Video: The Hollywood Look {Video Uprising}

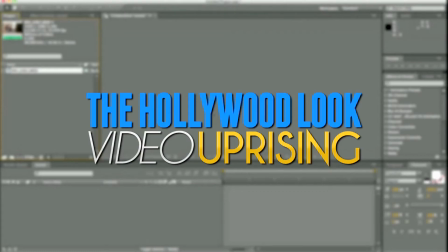Alright, so when you first get into all of this, it seems like an overwhelming amount of things to learn, but as you go on, you will realize that there's really a few key things that you use over and over again on a consistent basis. In this video, I'm going to show you the basic things I use on pretty much every shot. And later I'm going to go into each effect more in depth,
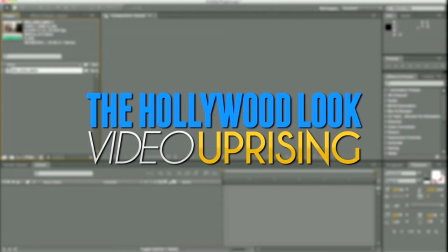but for now I'm just going to give you an overview of everything so you can get started playing around and making your videos look better.
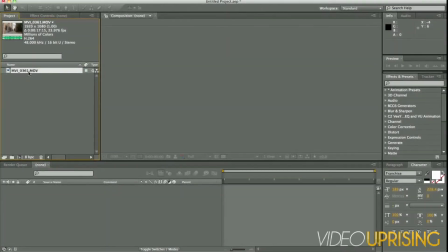So let's do it. Alright, so let's take the clip, drag it into the new comp button.
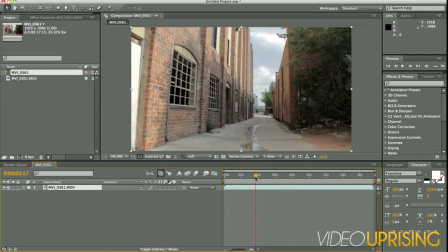Here we go, it's a guy walking down this cool alleyway. It's a shot taken from our film The Medallion. First thing we want to do is go to Layer, New, Solid.
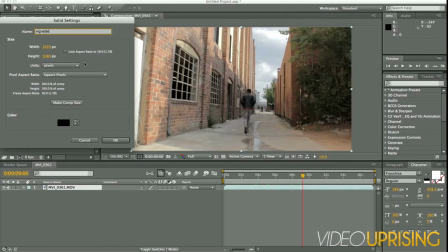We'll call this Vignette. Always make sure it's the comp size, click OK.
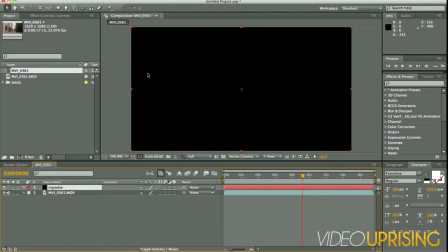Now vignettes, if you look for them, you'll see them all the time in TV movies, to the point it's ridiculous. Obviously that they're there, but what they do is they really manipulate the eye to look towards whatever it is they're wanting you to look at.
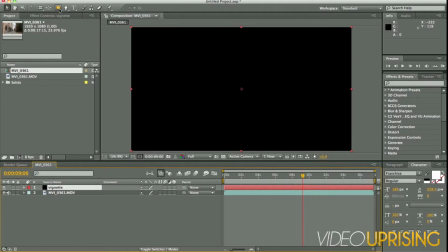Basically, it's like artificial lighting is what I've called it in the past. I did a shot before, or a short film, and it was horribly shot, but I added this effect to all the shots and I got a ton of praise on, oh, the lighting was just so good. Really it wasn't, it was this effect.
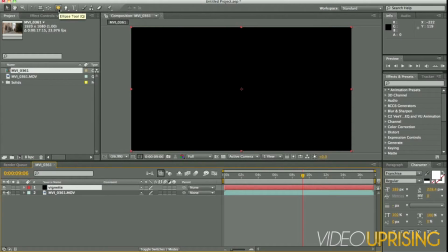So if you go up to the ellipse tool, it might be the rectangle tool.
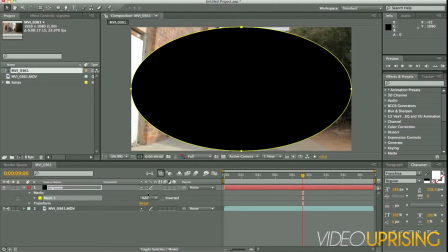You just hold it and choose the ellipse tool. Double click it. Next you just want to go where it has mask, tell it to subtract.
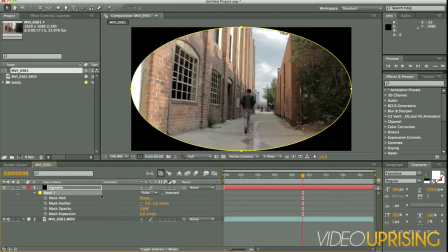Hit M twice on the keyboard, it will bring up all the mask properties.
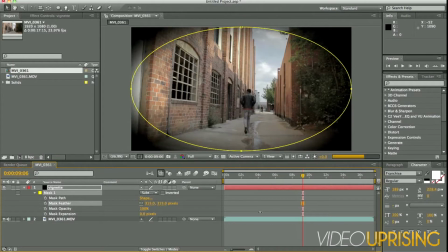Set the feather to, you don't want to do it too little. I try to usually do around, depending on what resolution you shot in, but 500.
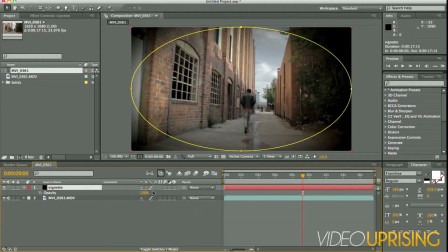And then take that, lower the opacity to 50.
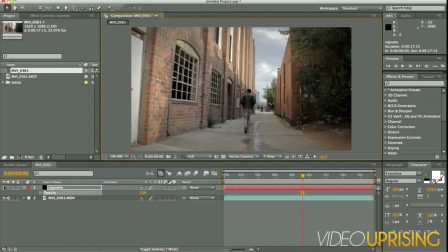It doesn't seem like it really did anything, but if you turn it off and on, it really does bring the focus to the center without you even noticing it's there. It's pretty radical. Alright, next go to Layer, New, Adjustment Layer.
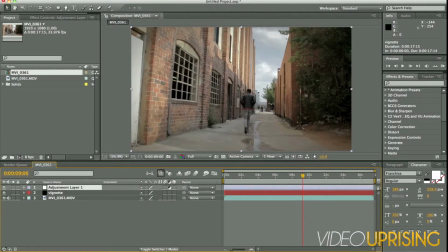Now we're going to do our color grading.
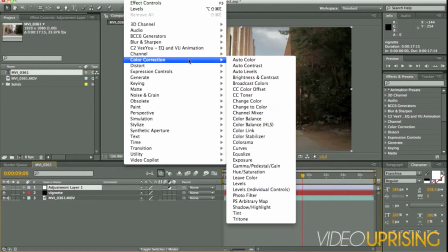So we'll go to Effect, Color Correction, and everyone's favorite, curves.
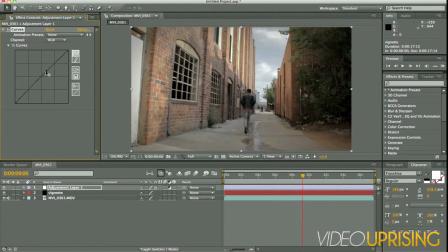First thing I do, you want to give it an S curve, basically give it some contrast. It's pretty good. Go to the red channel, lower the reds.
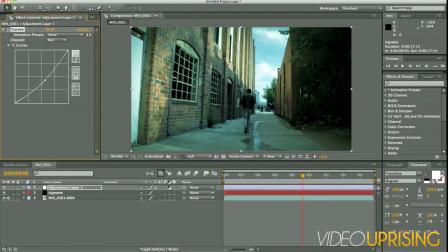It seems extreme, but if you look at Transformers, tons of other films, it is in every shot. I was flipping through TV and 5 channels in a row, everything I turned to had this extreme green look,
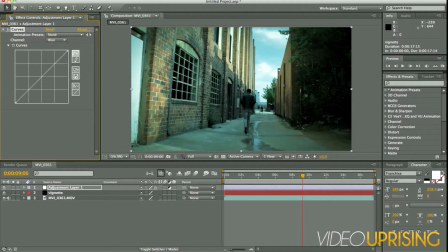and people just take it as is, as if it's realistic. Next we'll go to the blue channel, and I want to give this an S curve as well. You know, it's different for every shot, every project, but
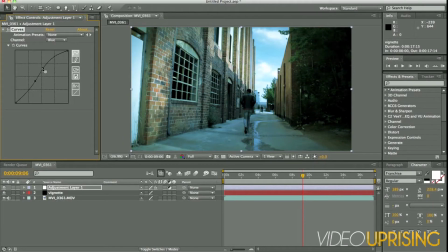this is, you know, this is what I chose for this shot.
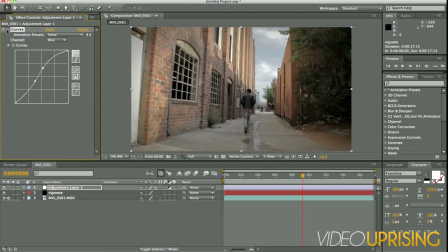So if you turn that off, back on, you're really getting a different look.
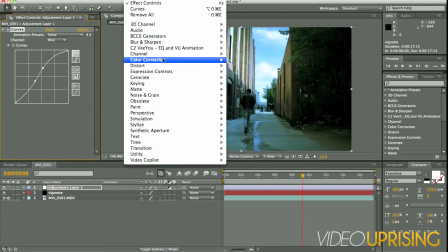Next I'll go to Effect, Color Correction, and Tint.
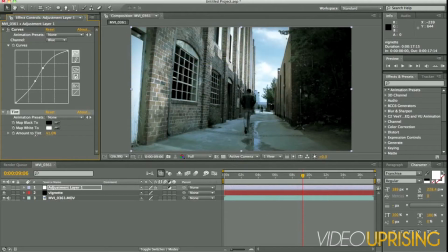And mount to tint, I would do it at 40, around 40. It's not too picky on that, and this depends on what you want to. You know, if you wanted a bright and more cheery, magical fantasy world, you might want to do it brighter. I'm trying to show,
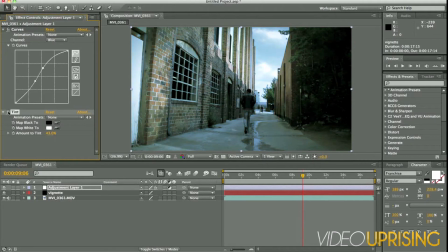you know, he's in this, I guess, darker in the slumps, so it's very desaturated.